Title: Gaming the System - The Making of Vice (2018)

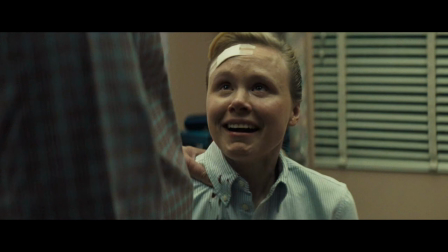I would say it's her political ambitions that complicate her relationship with Mary. In order for the heartbreak of the ending to work, you really had to believe they were a family. So I just felt spoiled that I had those two actresses, Allison and Lily, playing those roles.
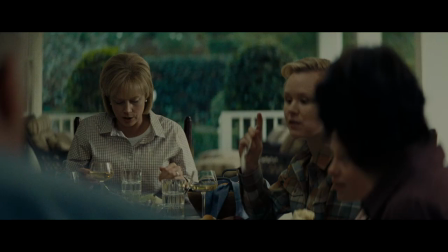You feel that they're sisters, that they're part of this family. You really feel that they operate as a unit.
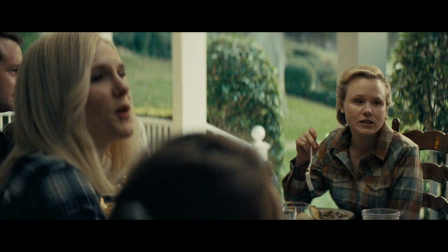They are, like, they're there together in the Oval Office's kids. They're there together by the family's sort of lakeside.
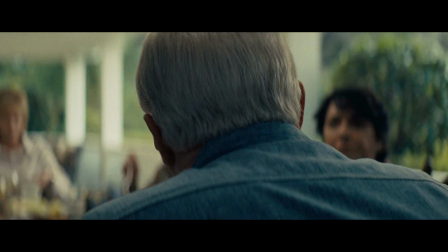And then over the course of the story, as you get to know Liz Cheney and see her ambitions, and then you see what Mary Cheney seemed to care about and the direction her life took.
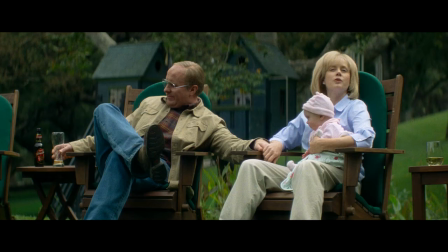They're so good that when we would shoot the family scenes, they would just fit right in with Christian and Amy, and it really felt like a family unit. We've been trying to, in these moments,
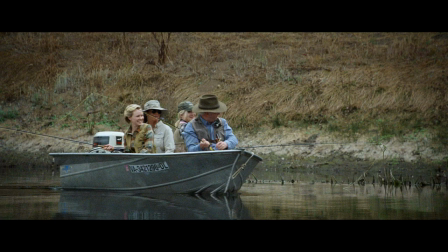find this sisterly relationship of how close are they for such seemingly temperamentally different people to grow up in the same family?
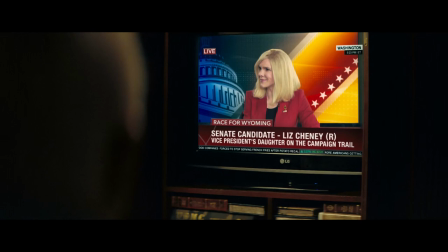What is that like?
Let me be very, very clear. I do not support gay marriage.
We're barreling towards a movie that we're about to make, and Christian's like, if the makeup's not right, we can't do this, and I totally agree.
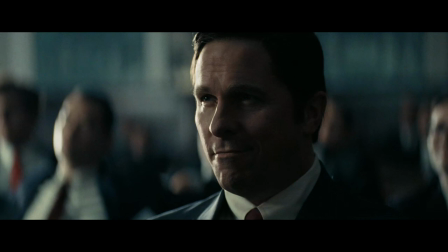I'll be like, of course we can. We all know that Christian Bale will put on weight. We all know that he will change his body. He lifted weights to get a strong neck, shaved his head, eyebrows, put on like 45 pounds.
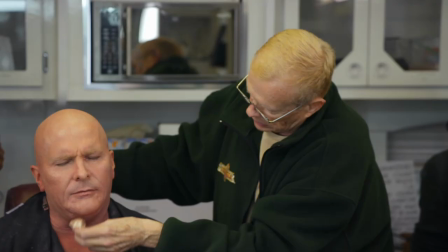He did all that stuff. But then on top of it, we had to do makeup with the great makeup artist, Greg Canham.
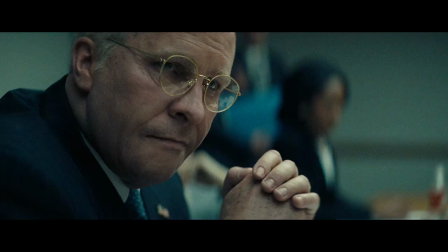The script's great. It jumps everywhere. He's 21, he's 63, he's 71, he's 40.
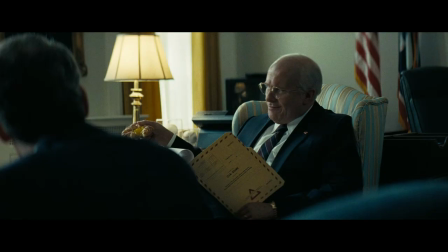It's just all over the place. I was like, wow, this is cool. So we just started doing tests. There was a point where I thought we hit the look. I thought we had it. And I was like, this looks really good, Christian. He goes, no, no, it can be better. And I was just like, mm. But I was just constantly pushing him, saying, eh, no, not quite there, not quite there. Sure enough, he came back and it was even better. It was just amazing. I was shocked.
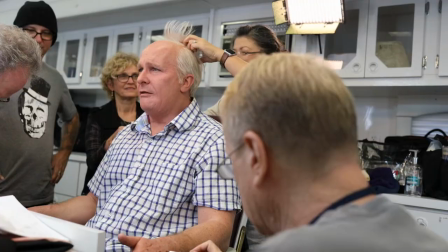I just went, you were right. You know, this is how it should look. Poor Christian had to come in at like 4 a.m. and sit in a chair for four hours.
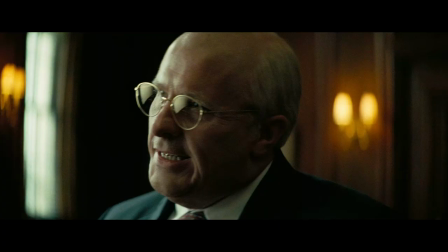And then he had to get out of the makeup every day. I mean, he was in a torturous hell.
They can be, shall we say, fucking exhausting.
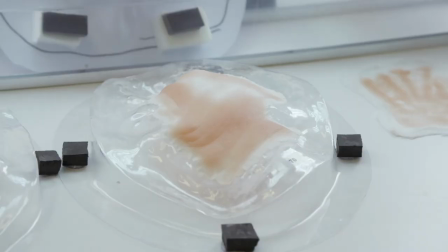It's quite a process because it's a lot of appliances.
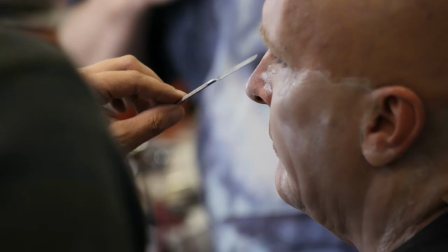This little piece in the center here is a tiny little tip just to make his nose look a little longer and thinner.
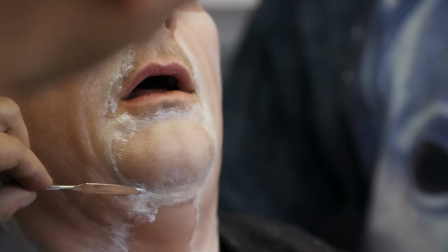And we start with that every day, and then it's a whole chin and neck piece and big cheek pieces.
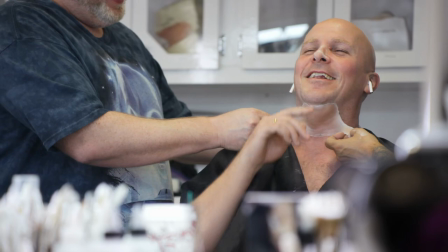And it's been great with him because it's a collaboration. He's never once got angry or upset.
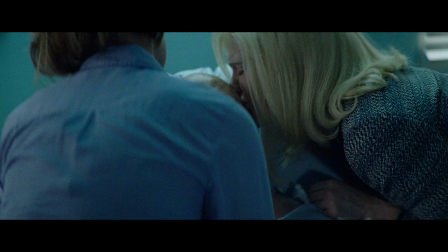To then start your day after you've done all of that, and to not be hampered by those tools, acting underneath all of that.
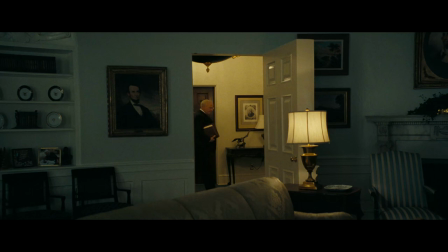It felt like Dick Cheney was in the room, and everyone around us had the same feeling, like, this is the creepiest thing I've ever seen.
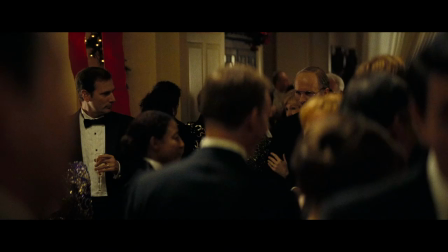He summoned Dick Cheney. It was an amazing thing to watch.
Half the room wants to be us. The other half fears us.
Amy was much easier.
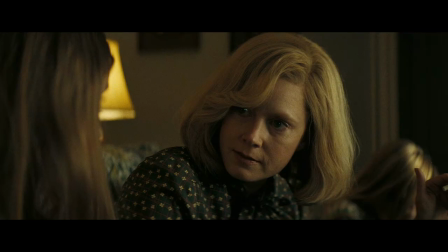Amy, we tried to do the big prosthetics, and then we realized, like, Lynn Chaney really doesn't look that different.
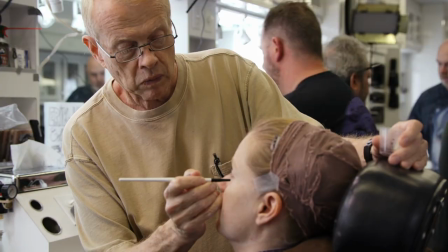Mine varied based on the age between, like, two and four hours. We had to go a subtle way with her, and it worked really well.
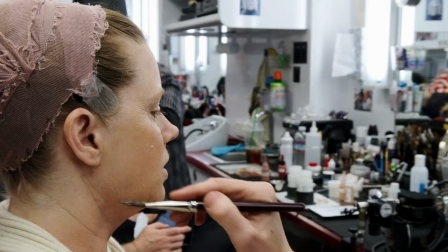We use old-age stipple, which is a rubber with gelatin and color in it, and we stretch the skin, powder it, and you let it go, and you get some nice wrinkles. And she's got some great lines around here, so we do that and pull that and accent those a lot, and her eyes really wrinkle them up good.
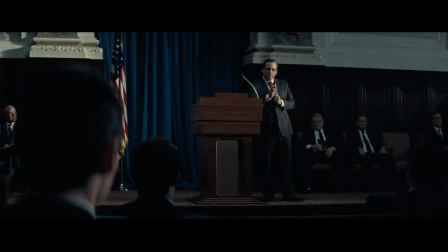Look at this crap. God damn it. Hello, Don.
There was no makeup for me.
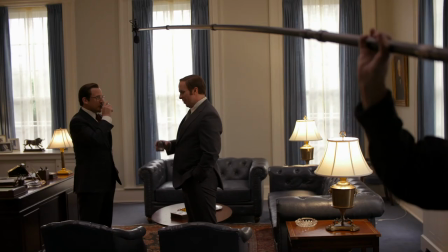I was able to manipulate my bone structure to create the character.
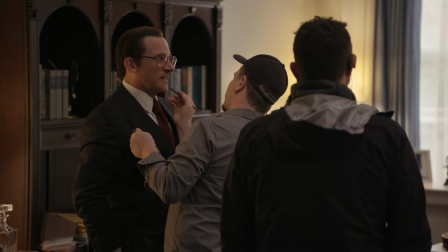All right, well, we have work to do.
That's real acting. With Carell, it was very tricky.
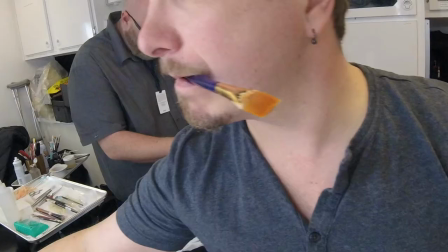Because Bale was so demanding, we had a different makeup artist on Carell. We had Adrienne Moreau, who did an incredible job.